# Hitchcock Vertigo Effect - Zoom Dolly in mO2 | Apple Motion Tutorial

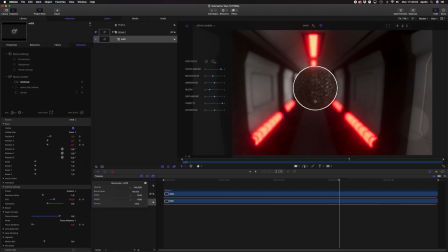493s
So let's do one more quick adjustment, because I think in the end, or 3/4 through the video, the camera loses focus a bit. Let's set another keyframe right there. So we have the focus.
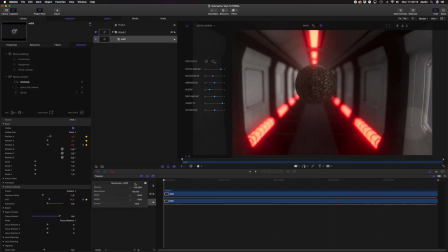507s
I was initially going to set another keyframe there, but I actually quite like the camera losing the focus for a brief moment there.
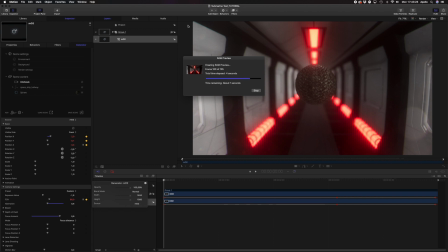515s
It really adds to the disorienting effect of the shot. Let's do another RAM preview and see how things look. Just like I imagined in my head. Okay, it's all looking good.
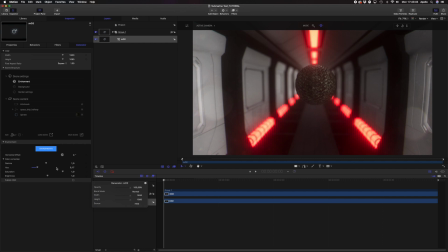534s
Now I just want to dial in the final look. I'm not quite happy with the way the environment looks.
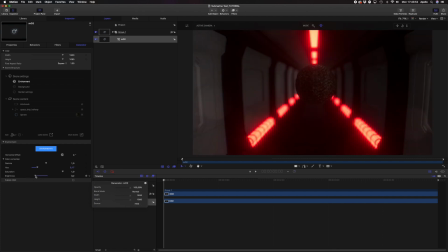541s
Happy with the environment I chose, but I think if we dial down the brightness and gamma a bit, we can add a bit more drama to the shot. And if nothing else, this shot screams drama.
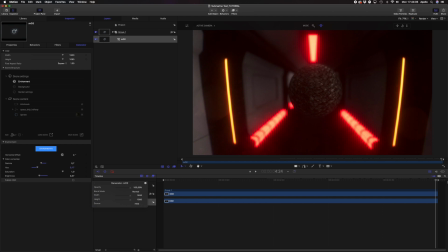558s
Much better.
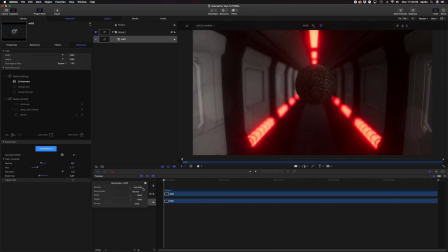Now to finalize the look, I'm going to select the entire group and add a color wheels filter just to reduce the contrast a bit.
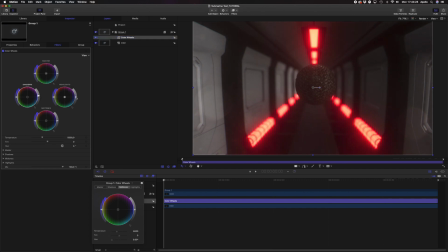577s
I find that makes a better baseline for our final step, where I'll be using mLut to add a custom lookup table.
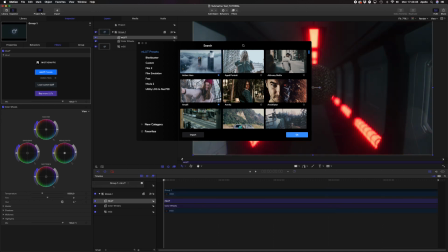590s
Again, I probably should have made up my mind which LUT I'm going to use before I start recording this tutorial,
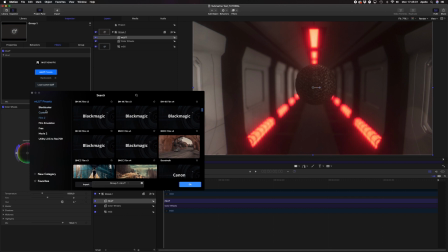596s
but now you can watch me fail in real time, even though I am going to cheat and speed it up.
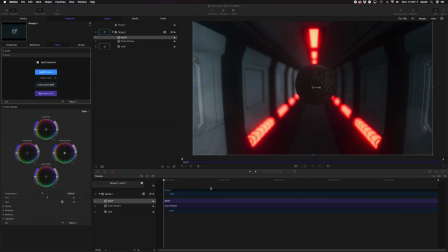603s
If nothing else, this proves always go with your first instinct. So let's take a look at the final shot.
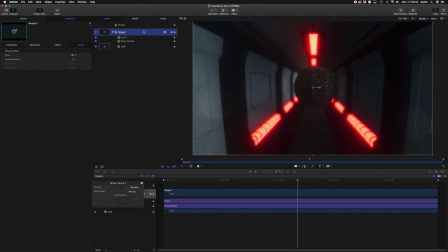614s
Okay, I think this is looking pretty solid. But the camera losing focus halfway through the shot has just given me another idea. So let's add to the disorienting effect of the shot by having the camera rotate around its axis.
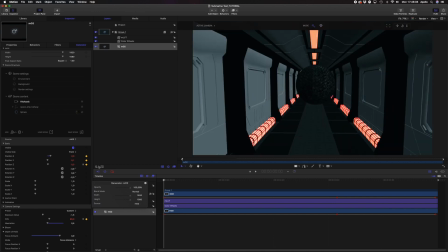633s
Here's a neat little trick. If you, just like me, can never remember which axis to turn the camera around, just try them all out. Because the correct answer is never your first or your second choice, it's always the third one.
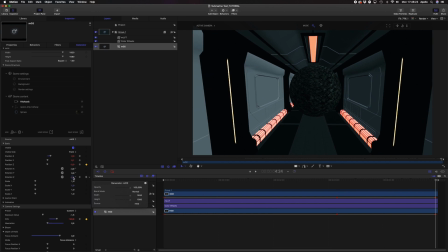649s
So let's keyframe the Z rotation, but just slightly. This really makes the shot far more nauseating, even though the movement is quite gentle.
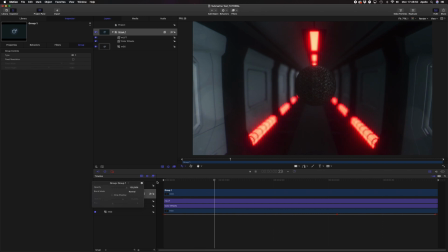664s
Well, and there you have it. This is our final shot. So thank you guys for watching, and if you want to see more content, please like and subscribe, and I'm also really looking forward to hearing more from you down in the comments below.
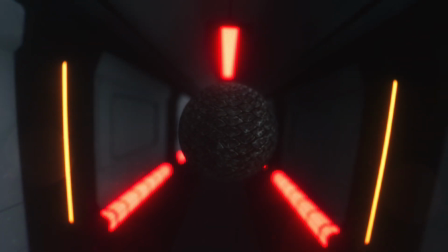679s
This was Sebastian with Cinema Fatale, and I'll be seeing and hearing you in the next video.
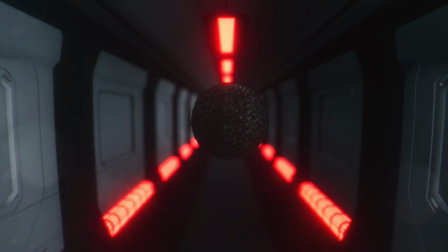685s
Well, I mean, you will be seeing and hearing me. Bye!